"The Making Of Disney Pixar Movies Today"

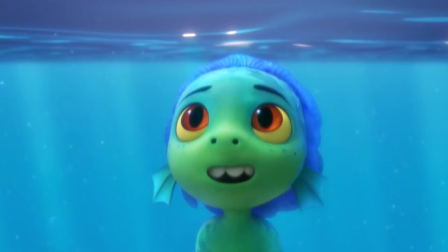Like for Luca, they had some water designs which were incredibly realistic,
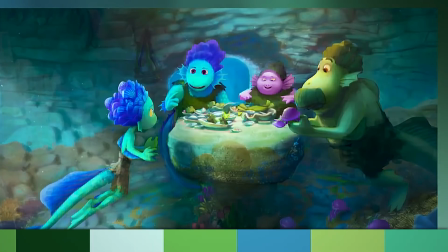but the note for that was to make it a little more cartoony and to really focus on the colors of the ocean rather than the realistic wave animations.
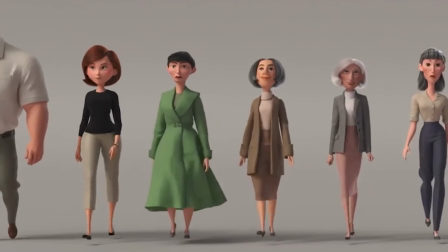This seems to be the biggest hassle via remote work,
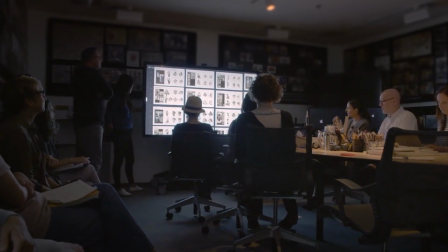as the sharing of ideas and communication of notes is much harder to complete on a video conference call versus walking into somebody's office and seeing everything completed.
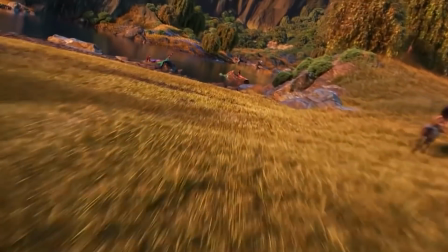One of the most important elements to recent Pixar movies is the setting itself.
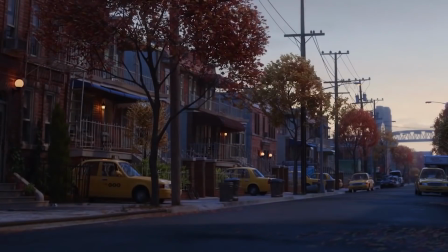Gone are the days where a movie largely takes place in Andy's room, and instead we now have authentic recreations of real-life environments.
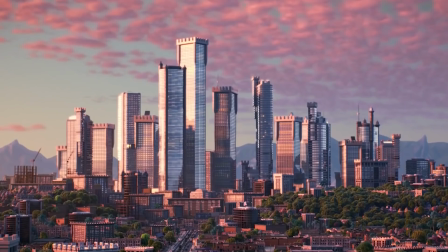Sometimes it's a little more hidden, like the city of Boston being the basis of New Mushroomton,
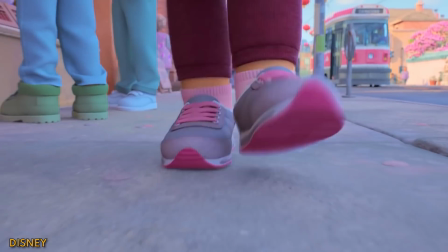and other times it's more direct, like Turning Red, which is directly set in Toronto.
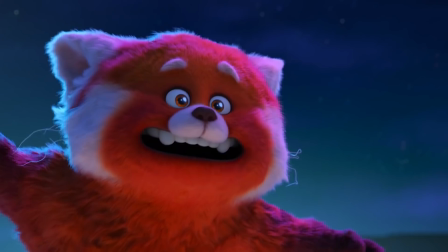But how exactly do the environmental designers know about including landmarks like the CN Tower, or more unique spots like the Kensington Asian market.
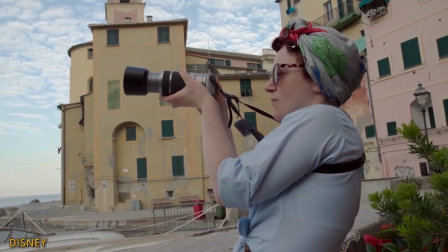Pixar will go on scouting trips with members from every facet of production. While on location, thousands of pictures are taken and hundreds of sketches are recorded.
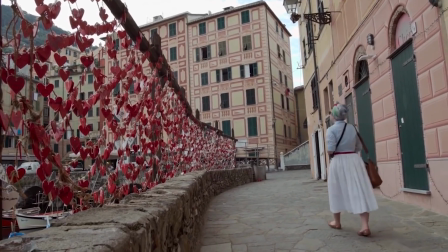There are so many elements that are caught in a simple stroll, like just how the people are dressed.
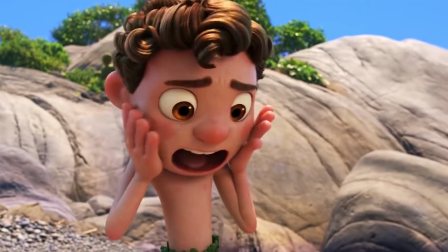In Toronto, you'd see people stomping in their Timbs, whereas people on the Italian Riviera would probably melt if they wore something that heavy.
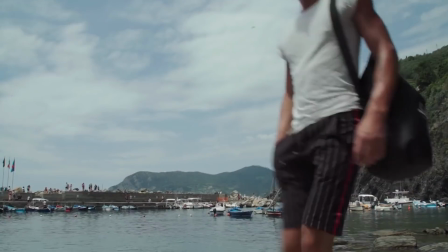Every single detail is noted. Heck, during the scouting for Luca, it was examined that the beaches in the Cinque Terre have these tiny little pebbles.
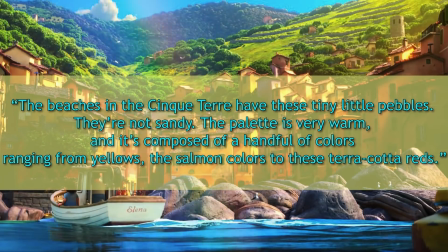They're not sandy. The palette is very warm and it's composed of a handful of colors ranging from yellows, the salmon colors, to these terracotta reds.
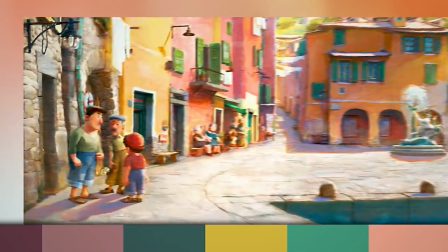All that information is essential in forming the overall environment.
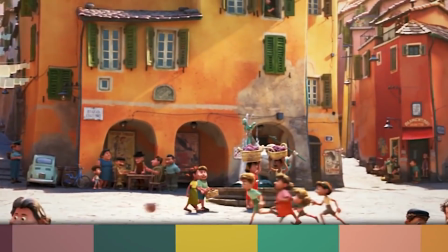It may be details that only 1% of the audience clearly notices, but it makes all the subliminal difference.
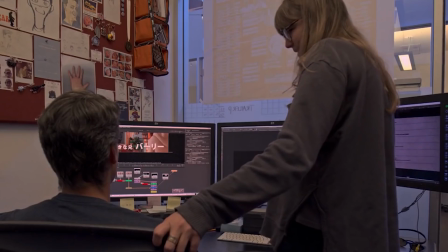Beyond just the environment that any given movie takes place in, Pixar is extremely careful about the details included in their films for worldwide distribution.
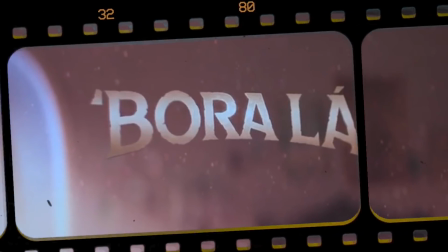In fact, there's an entire team in place that ensures that each country receives their own unique cut of the film that makes sense within their norms of their culture.
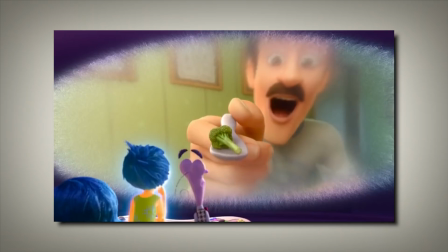Sometimes these are simple changes, like the vegetable that Riley eats in Inside Out. There were actually different takes featuring various vegetables.
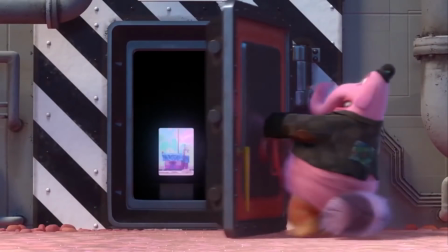Then we have more unique changes, like when Bing Bong reads a sign. Some languages read left to right, and some languages read right to left.
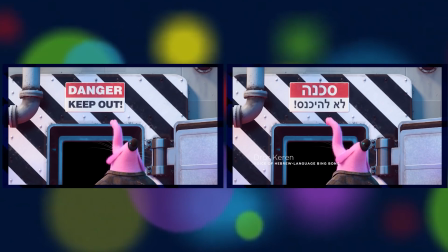So they had to have two entirely different animations completed to demonstrate this.
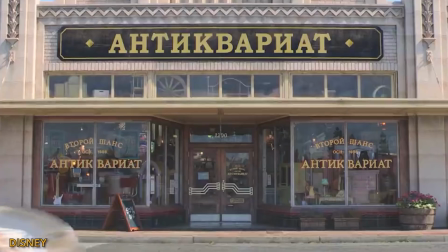Speaking of signs, they also take a great deal in ensuring that every bit of signage and text on screen is accurate to the market the film is viewed in.
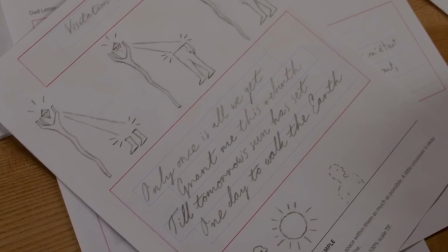There are a total of 43 different versions of Onward with this in mind.
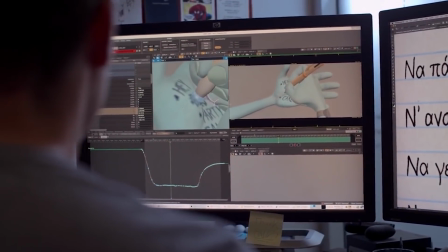To be honest, changing every single sign is super daunting, which is where the process of neutralization comes to play.
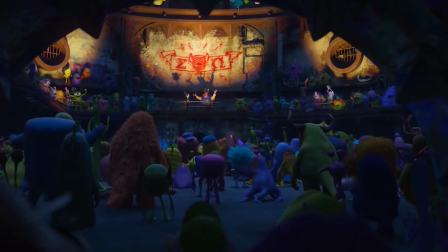To cheat a little, the text gets removed for a universal symbol that would be understood in most markets.
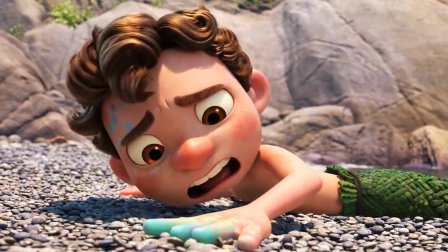So, as you'd probably gather as I've spoken about the pebbles featured in Luca to the incredible amount of variations of any given movie,
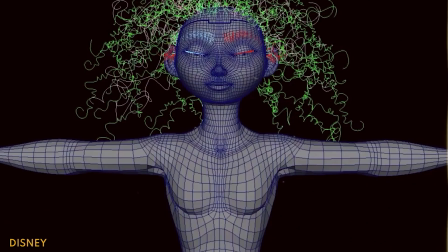animating a Pixar movie is no easy task, with each production introducing its own specific set of challenges.
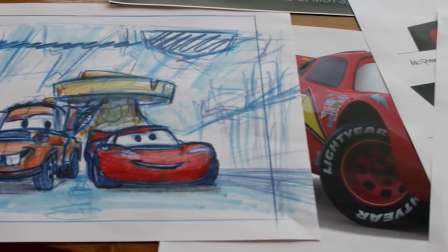Take the car series, for example. Each car has its own paint job, and the type of paint used is specifically chosen to help sell the character.
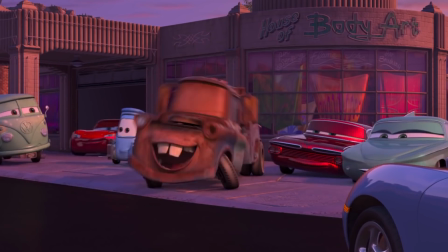Ramon will paint you up right.
There's a reason why someone like Sir Tomater is rusted beyond belief, while Lightning McQueen is rocking a glossy sheen.
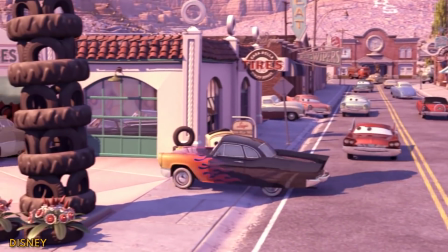On paper, this makes sense. Every car, of course, has its own unique paint job, but keep in mind, this is all just ones and zeros.
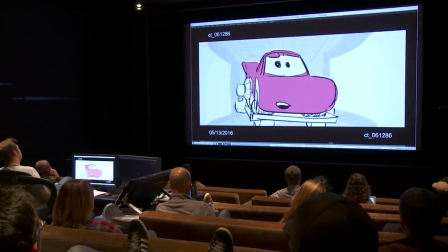None of this is real. The development of Cars 3 got even crazier as the animators introduced a form of ray tracing.
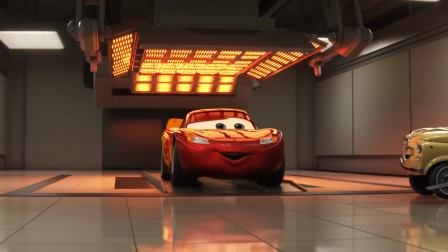Since Lightning is so glossy, it would only make sense for reflections of the other cars to appear, so they even had to animate cars that weren't even on screen.
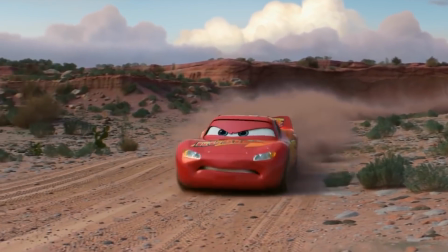Another odd animating challenge was for Ratatouille,
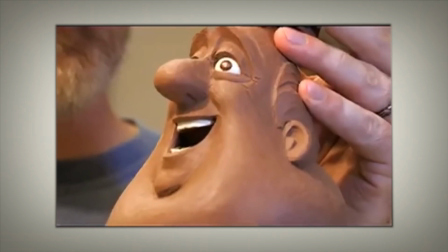where employees that spent all day making ramen to ensure they had time to animate had to understand the intricacies of Michelin-rated dining.
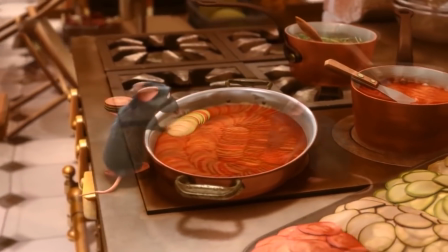Not only did they have to know the ins and outs of the finished foods, but the actual cooking of it too.
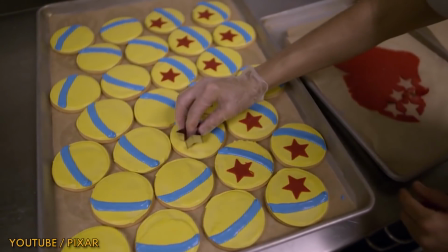As a result, the team worked on and photographed 270 dishes to ensure that everything was as accurate as possible.
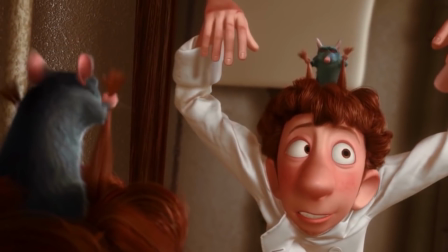Who would have thought that a movie that had a rat controlling a dude by pulling his hair would be shooting for that kind of accuracy?
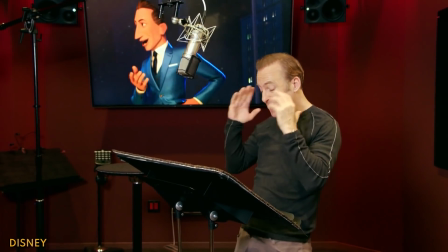Pixar has had an incredible range of talents in their VO booths, from Keanu Reeves to Tom Hanks.